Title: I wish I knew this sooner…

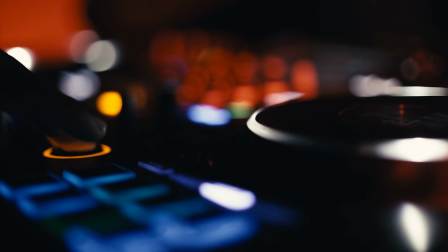Cinematic is a term that is often used to describe anything that possesses the look,
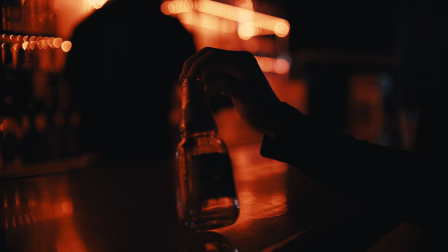feel, or atmosphere of a movie. It's a word that's thrown around quite frequently in the world of entertainment and filmmaking industry. And it can be referred to a variety of things, including the way a scene is shot,
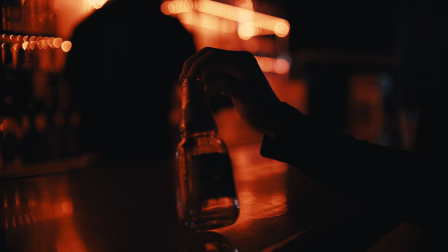the lighting used, the music playing in the background, or even the overall mood of a film.
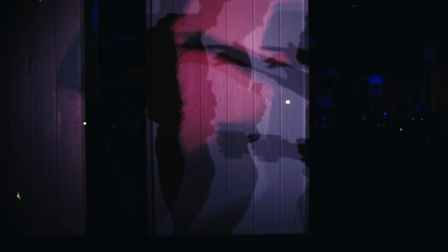But what is really cinematic?
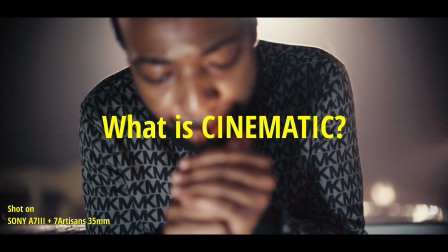Hello, my name is Angel Barkley, and I talk about filmmaking, photography, and creative stuff in general.
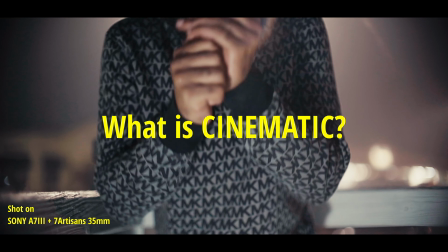So, what is cinematic? Well, in order for you to make a cinematic video, you need to pay attention to detail, and you need to use certain techniques to improve and enhance visual storytelling and editing. And today we're gonna go over 4 tips that I use on my videos. It doesn't matter if I'm using my camera or my phone to record them. The last of them is very important, and it took me a long time to put it in practice, so I'll recommend you to stick around for that one. And the first one will be composition and framing. So composition and framing pretty much means how you set up your shot, your scene.
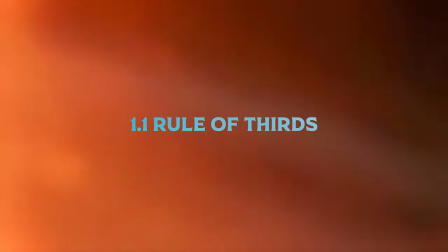What are you trying to convey through what you're shooting, right? And there's some rules that you need to be paying attention when you're doing that. The first one will be the rule of thirds. The rule of thirds basically is when you divide your frame into thirds vertically and horizontally.
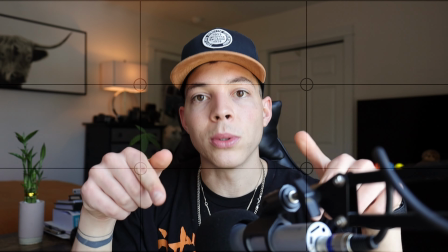So imagine that you have 2 lines in here and 2 lines in here.
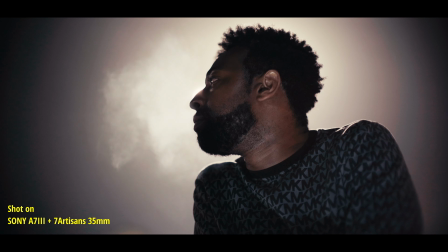A good technique is to place your subject or the main focus that you want to have in your shot in the intersection lines, right? So that's kind of what I did with some of the shots you saw at the club, but not all the shots, because you can break the laws. Like, at the end of the day, it's just being creative what matters. So the second one will be leading lines.
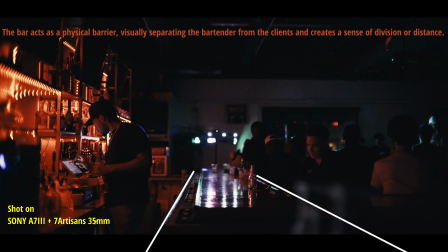So you use man-made lines to drive people's attention. I'm using leading lines right now with this shot.
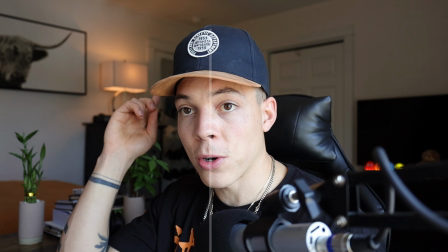So I purposefully put my camera up there, and that's a corner over there, so the roof right above me direct your vision to me. So that's pretty much leading lines. You can use it and combine that with the rule of thirds as well. Knowing these things can help you improve your videos once you know all the techniques. Again, you don't have to follow this like straight up, but it's good when you know them. So the third one will be depth and layering. Layering is when you use something like this microphone, for example. It's separating me from the background, but it's also putting me in the middle, driving your attention.
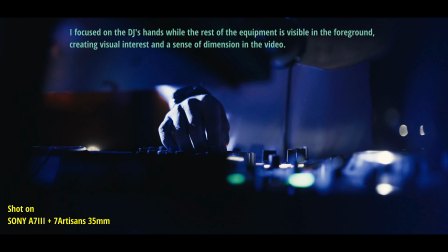So pretty much it's incorporating foreground, middle ground, background elements to add depth. And the fourth one will be symmetry and balance. So I like using symmetry, but mostly for my photos. I don't know what's going on with my voice, but I'm not gonna stop making the video just because of that. Alright, so let's move forward with lighting. I'm gonna break that down in 3. So the first one being natural light, and that's kind of what I'm using right now. I'm shooting this video with a window, creating a triangle of light.
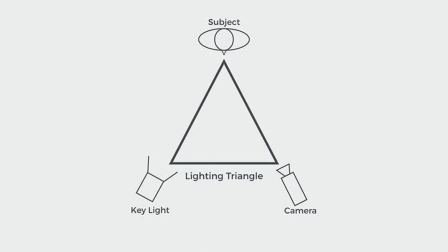If you don't know what that is, it's pretty much when you create a triangle with the light, the camera, and the subject. So pretty much my camera is in here, I'm in here, and light is coming through there. So that creates a triangle like that, where I have nice shadows in here and like bright spot or bright areas that enhance this side of my face. And keeping in mind that triangle of light whenever you're shooting something will definitely improve your videos and make them look more cinematic, because you're actually paying attention to the lighting composition on your shot. Then it comes to artificial lighting. That's when you usually are in a studio with controlled lighting. In this case, I think it counts as artificial lighting. That lamp in there, it just adds depth to my shot. I mean, I don't know if that really makes sense. Probably some of the guys that know more about filmmaking will tell me that I'm wrong, but I don't really give a fuck. The third one will be shadows and highlights.